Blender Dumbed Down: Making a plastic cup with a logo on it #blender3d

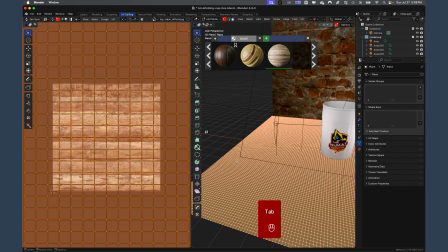16:41 So notice now we've applied this and it didn't save the settings.
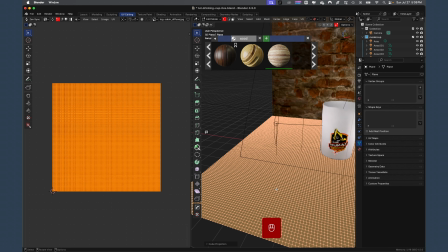16:45 So I'm gonna go ahead and UV unwrap this again and I'm gonna pack it.
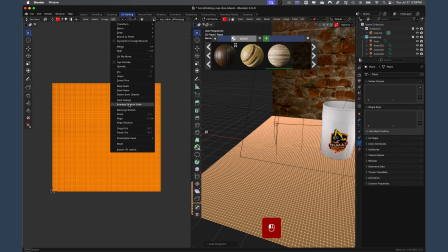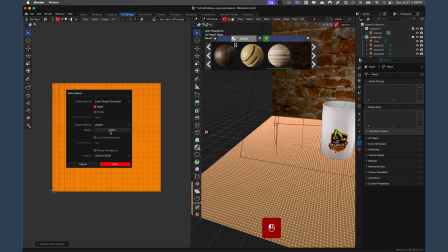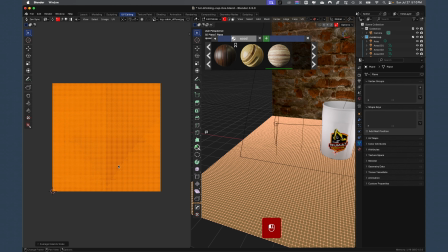17:02 I really didn't need to make that change. It's just habit because I usually have multiple parts.
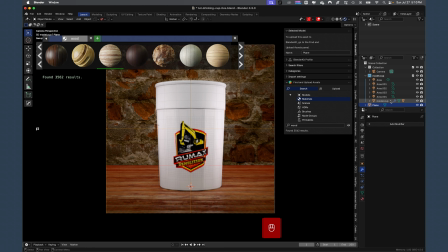17:09 So yeah, that looks good. And I'm looking at that table. I think displacement is being displayed there, but I can't tell. So let me look down here in the settings just to make sure.
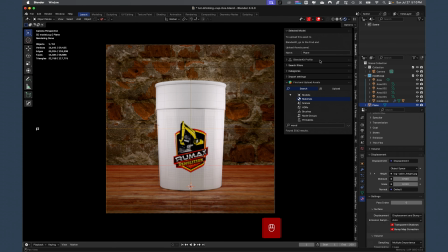17:21 Yeah, it is. Okay, good. It's just hard to see. That means my lighting on that table's a bit flat because I can't really tell. It's not capturing shadows.
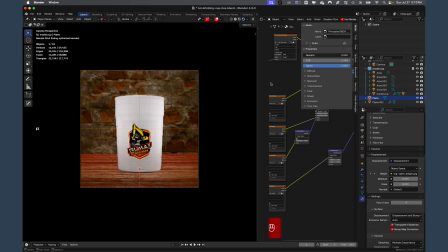17:35 So let me pull over a new window here and I'm going to go to the shader editor. Move that end panel out of the way. And I want to change the scale because the wood planks will look a bit small to me.
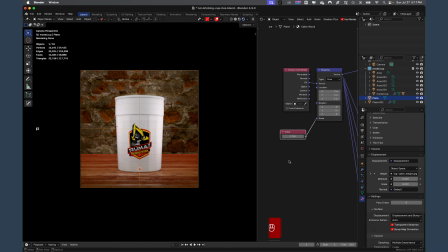17:49 So I'm going to bring in a value node, plug it into scale, and then I'm just going to scale them all up.
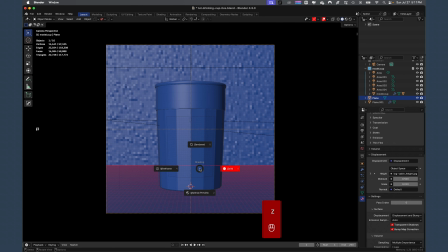17:57 Which technically in Blender is scaling it down, which makes it bigger.
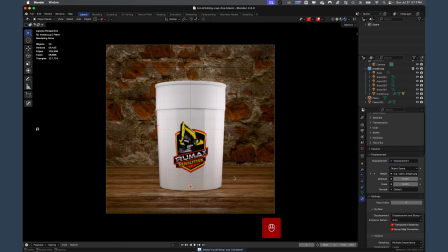18:04 So I'm okay with that. Next, I want to bring in an empty that I end up not using, by the way.
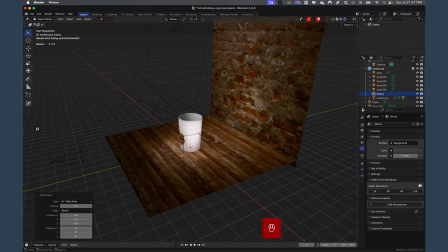18:12 But the reason why I wanted to use an empty is I was going to use depth of field on the camera,
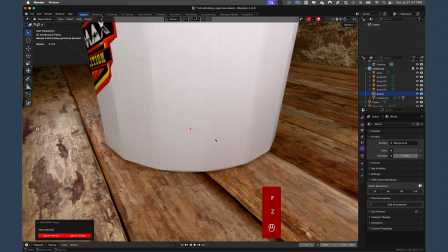18:17 and I was going to use the empty as the item that we target the focus on.
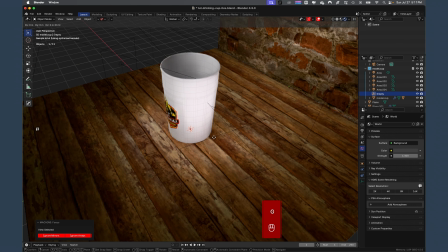18:22 But I ended up using distance, so you guys will see that here in a second. So now I'm back in camera view.
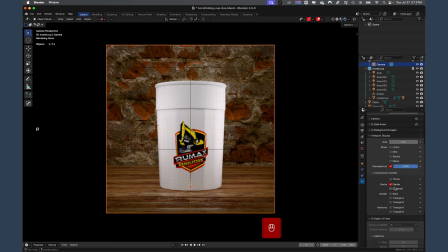18:28 I'm going to camera, go to camera options. I'm going to turn on depth of field because I want it to have a nice bokeh effect. And I'm going to focus distance, select the cup. And now I'm going to play with the f-stop. You don't want to crank this down too much because then it'll look fake. It'll look like a miniature.
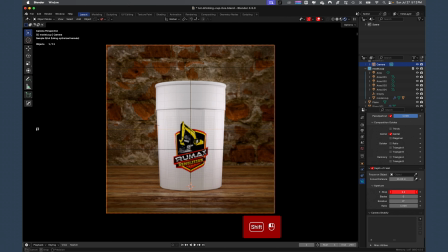18:47 So just kind of play with this where it looks like a natural bokeh effect that you get with a nice natural lens on a camera. And save your file, of course.
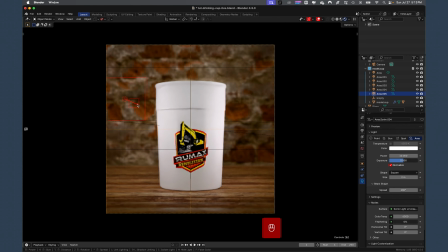19:05 Now I want to bring in another light because it's a little dead looking up there in that upper left corner. So I'm going to bring a area light up here.
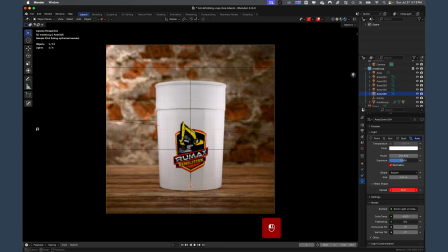19:13 I'm going to play with the power, and I want it to look like either a spotlight or some track lights in a bar or eating place. And really what I'm trying to do is draw some attention to the detail of the brick and also put some nice lighting on the table and the side of the cup up there.
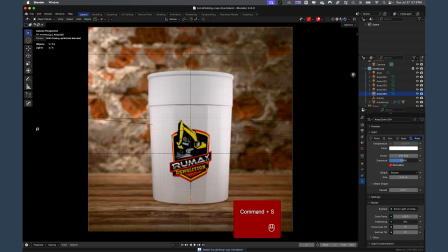19:31 So there you are. We're done. You've done it again. Great job, guys.
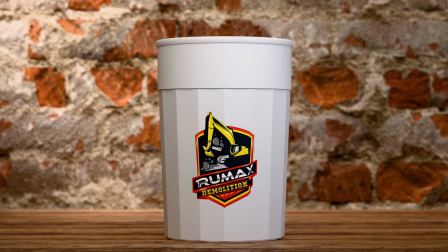19:36 Here's the final render.
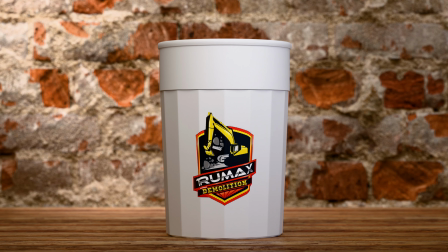19:38 And while we're looking at that, I want you to pat yourselves on the back because you've done yet a great job again.
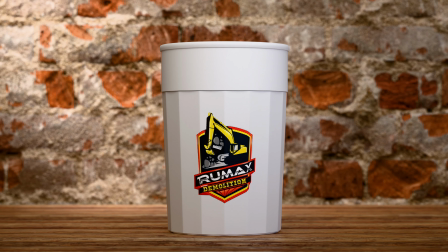19:47 We're going to do more videos, and like I've said on the past 2 or 3 videos, I'm going to try to start cranking these up.
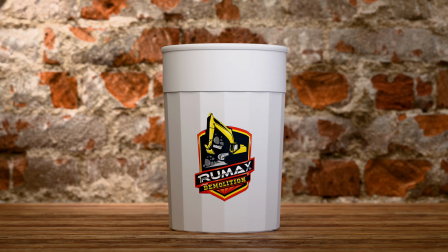19:53 I still haven't quite found the time to do a lot of these videos, but working on it.
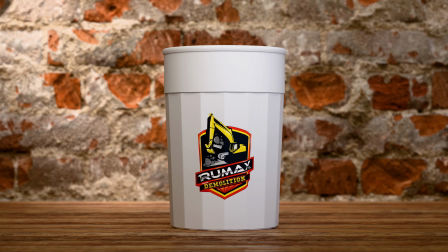19:58 But if these videos are helpful, let me know in the comments because people are not very active there.
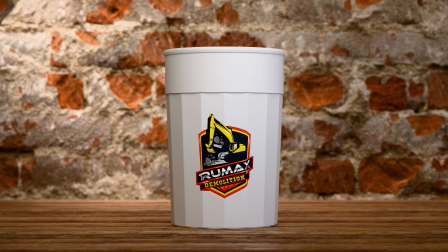20:04 Also, if you have any requests for anything, let me know.
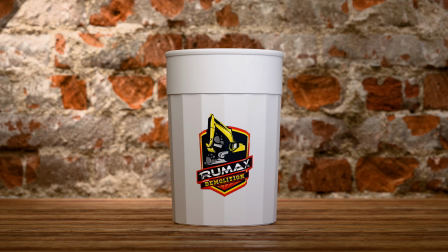20:09 But in the meantime, in order to see more content from me and keep me motivated to keep doing it,
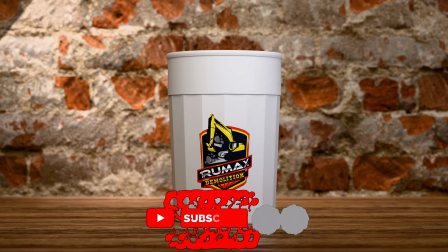20:14 like and subscribe and ring that notification bell so you know when I produce another video.
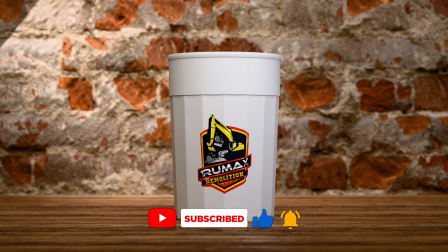20:20 Take it easy, guys. Thank you for everything, and I'll see you on the next one. Peace out.